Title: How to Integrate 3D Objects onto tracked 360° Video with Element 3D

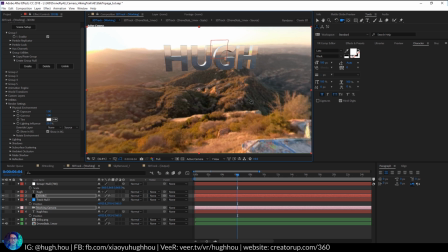493s
So in BG background, if you pan around, and now you see that is the environment map cast on your object.
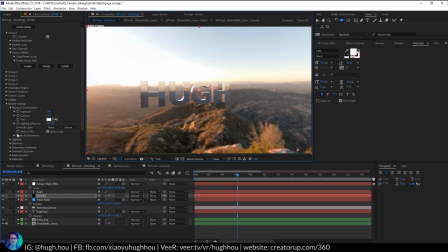502s
So just you can right here rotation your environment.
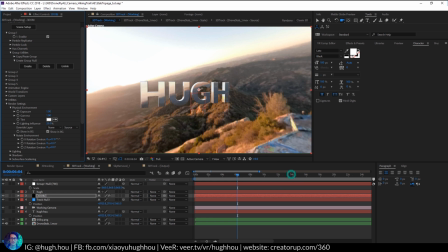506s
See, you can rotate what it will flat up and down and then do all that.
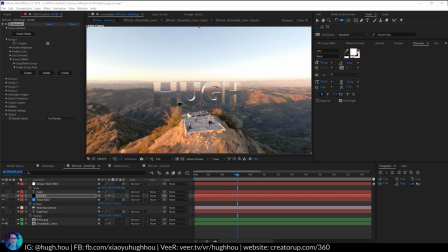512s
So now after we adjust the background environment map location,
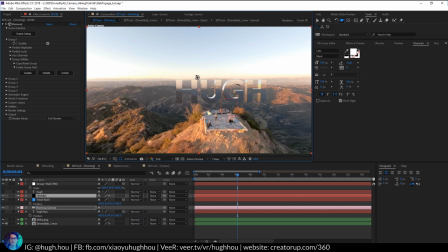517s
it's still, I don't want it to be too like chrome-ish.
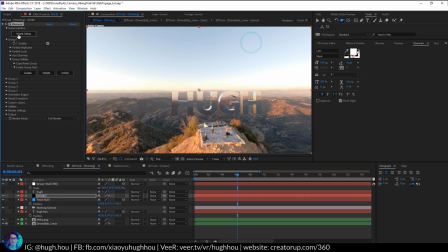522s
So go back and do scene setting right here.
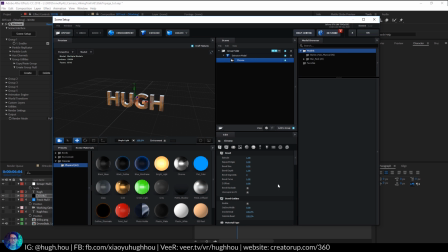524s
Go ahead and pick the chrome material and then go down right here in a basic setting. In the glossiness, let's drop this down to probably about 70.
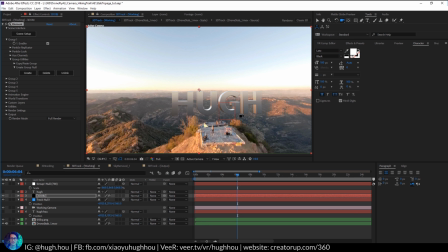537s
And I think that's the setting I used on my original design. So now it just looks slightly better, more gel to the scene.
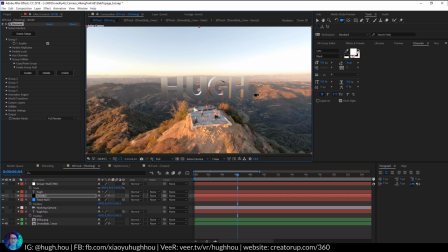546s
So now let's try to get some ambient extrusion to make it even more filling to the scene.
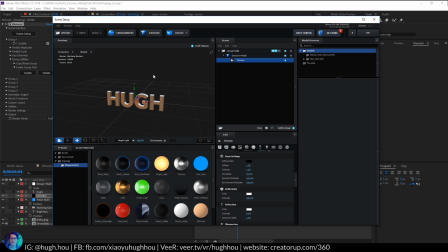551s
So go back in here to scene setup. This time I gotta create a flat plane and just move it down around right here because that gonna represent the platform you see I'm standing on.
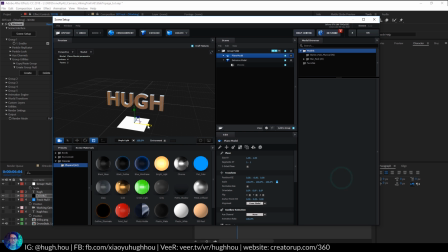566s
And I would go ahead and hit here, scale this up in that direction and scale this up.
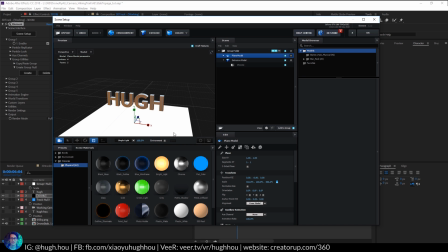573s
So that probably around the size of the platform I was on. And then go ahead and pick a material and go ahead and pick matte shadow because that is a shadow.
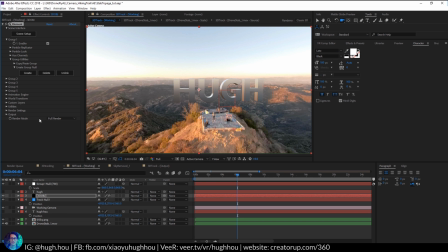582s
So now go ahead and hit okay. And then right here, go ahead and turn on again, render setting. And then I go ahead and pick this one, ambient exclusion, and then say enable AO right here and then crank up the intensity.
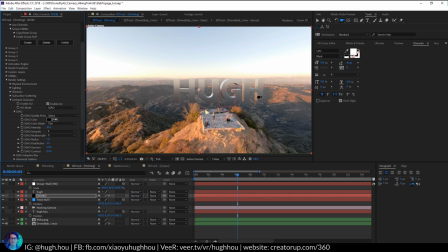603s
So when you crank up the intensity, you see that there's a shadow right here because the shadow reflects the light and bounce back in here from the platform. So we'll make the object a little bit more real. So it's hard to see here because this is not a too complex object, but if you have a really complex object,
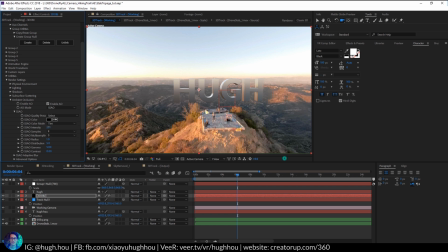621s
have all the layer, this will really help you to sell the object is part of the scene.
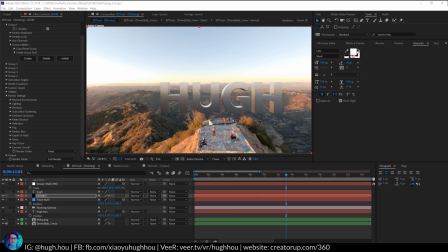626s
So after ambient inclusion, the next thing you can do to make this even more realistic is actually to add a light wrap around the 3D object. That's how you do that. So go ahead and grab the actual movie layer, the environment layer, and duplicate that.
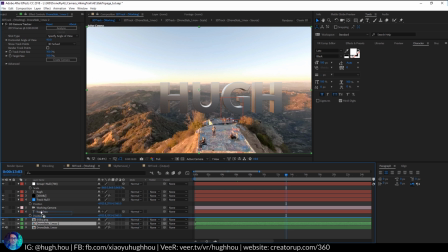644s
And go ahead and move this layer on top of the 3D object.
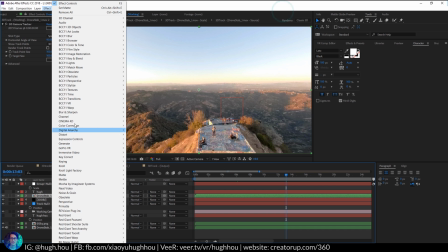648s
So block the 3D object, go to effect, go to channel, set matte,
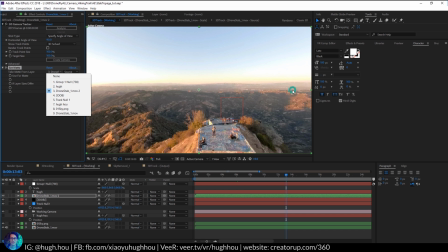655s
and set a matte off it. And then the channel, we're gonna use the 3D object right down there as your matte. Effect, and go ahead and pick effect and mask. And then if you solo this, that is what it does.
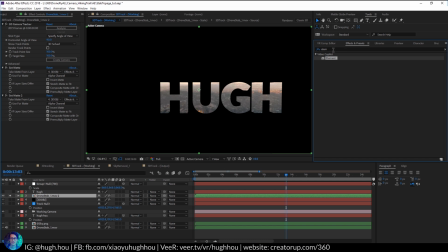673s
And then we're gonna add the channel blur on it. Gonna put it right in the middle of the two mat. And then go ahead and increase the alpha blurness.
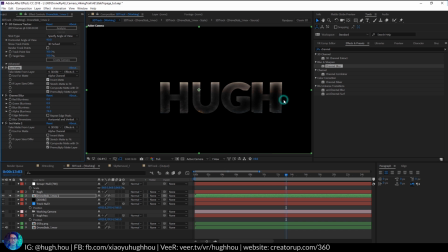690s
Make sure you invert the map right there.
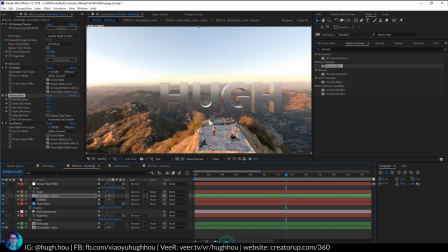698s
So if you unsolo this, and you see what it does onto the 2D object. It's actually, why not, it's too blurry. So we actually gonna blur out the entire effect. So go ahead and add a fast blur on top of everything.
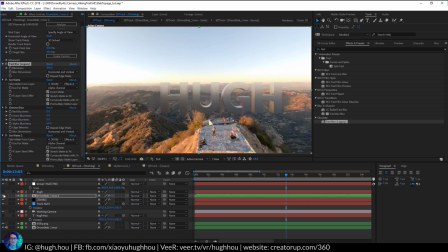718s
Maybe about 100, it look good. Before, after. So obviously that is why I'm too strong, the light wrap. So go ahead and drop the opacity about right there. That's looking good. Look at that.
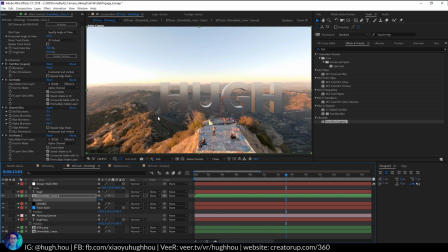735s
It just little subtleness, light wrap around the 3D object, make it really, really sell as the part of the scene.
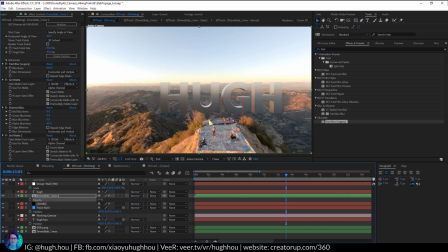743s
So light wrap is a really great technique you should use. Go ahead and rename that, actually call it light wrap. The last technique I'm gonna use to make this sell a little bit more, because this footage is filled if the GoPro Fusion is still 5.2K, it's not 8K or even 8K.
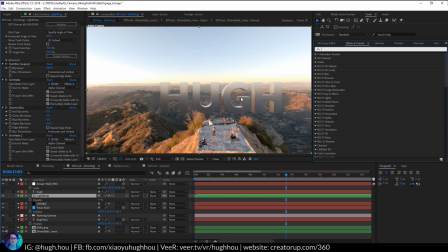762s
The footage compared to the 3D generated object is still look pretty fake. So one thing you can make this look a little bit real along with the footage is actually add a film grain. I love to use the Boyce Effect Continuum Complete Film Grain.
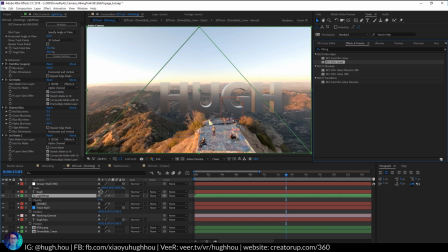778s
It's really great film grain plugin. Drop it right on top of the 3D object. And go ahead and pick a preset. Default is fine. My license just expired, so I need to pay Boyce to continue my license. But as you see that, if you go right in, let's go to 100%. And you can before
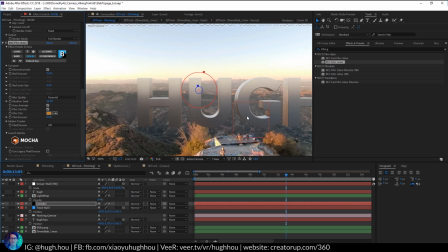797s
and after, you see that you add this realistic film grain onto your 2D object, make it look like part of the scene. So that is another thing that you can make it look better than into the footage. And then the last step is actually, let me just go ahead and hide this.
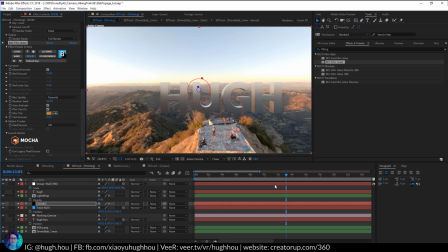813s
We are not going to use this in here because I need to pay the license first. And last thing is I'm going to output this entire footage, bring it into Premiere.
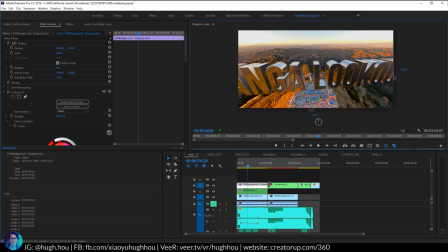821s
Let me open Premiere to show you the final result. After I render the scene from After Effects, I'll bring it back to Premiere, and then I will do a general color correction on top of the footage together to make it look like even more together.
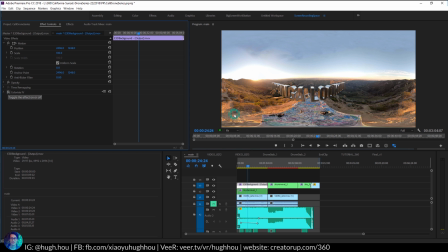834s
So if you look at that, the whole thing, that is before color correction, after color correction. The scene look like more rich, more together. So that's how you actually sell that is part of the scene with color correction. So it's a lot on this tutorial, so that's why I break it into two parts.
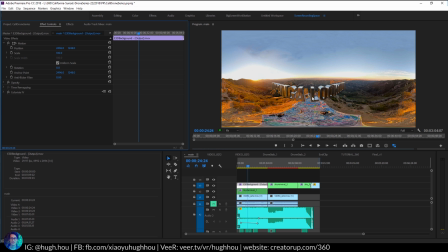854s
The first part is about tracking, second part is about composition to sell your 3D element into part of the scene.
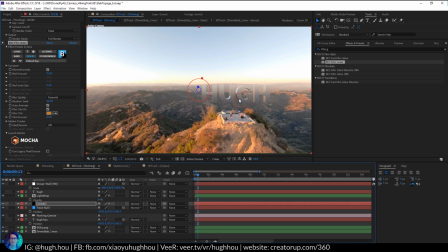860s
To just recap, so the first thing I do is generate an environment map in Premiere by taking a screenshot of the GoPro Fusion footage, import that, use it as an environment map, and then put in some reflected material onto my object so it can reflect the environment.
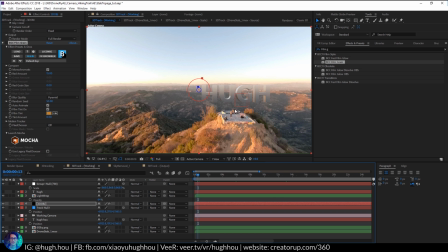875s
And then I add in an ambient inclusion, so make sure that the light actually bounce back from the base so you see this part is dark. And then I add light wrap around the object so make light is part of the scene,
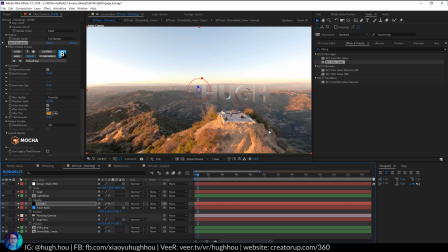890s
and then the scene actually reflected on the material, have light surrounding it. And then the last part is I add in the Boyce Effect Continuum Complete 11 film grain to make it look like shot in the same camera. Again, you can use any film grain you can get, but I just prefer to use BGC because I have it right here in my machine.
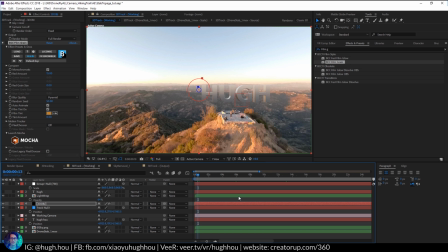910s
And then last thing is to bring output the footage and bring it back to Premiere and do a general color grain color correction and make the scene gel together.
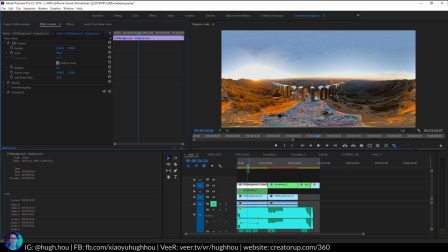919s
And that's how I generate this like scene you saw on my YouTube channel.
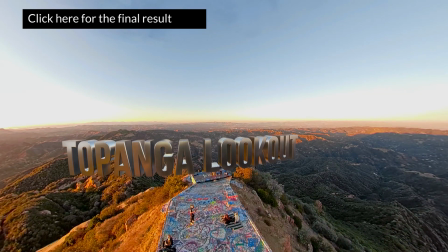925s
So hopefully you learned something.
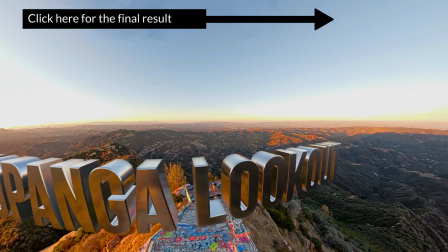927s
Again, I challenge you to create the same style, same title tag, or same object in your video and comment on my YouTube channel,
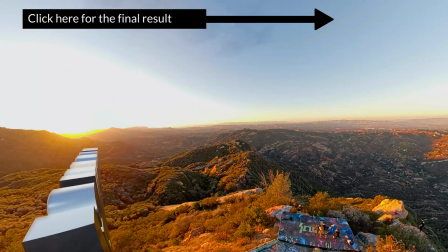936s
post your result, your video result, and let me enjoy your creative work.
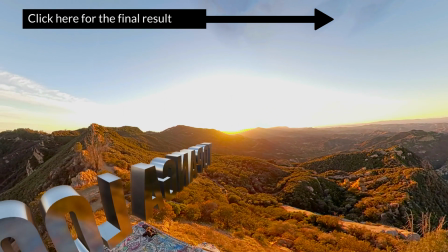940s
And again, if you have any question, don't hesitate to comment below and I will do my best to help you out to create the same result.
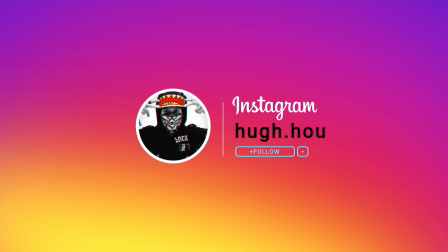947s
And if you haven't subscribed to my channel yet, my channel is gonna create more and more post-production tutorial to help you to increase the production value of your DC footage.
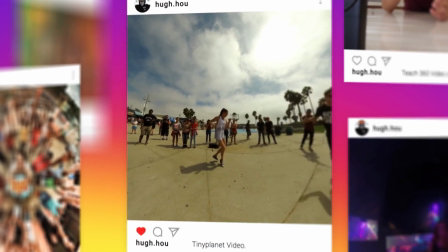955s
So don't forget to subscribe and I will see you next time.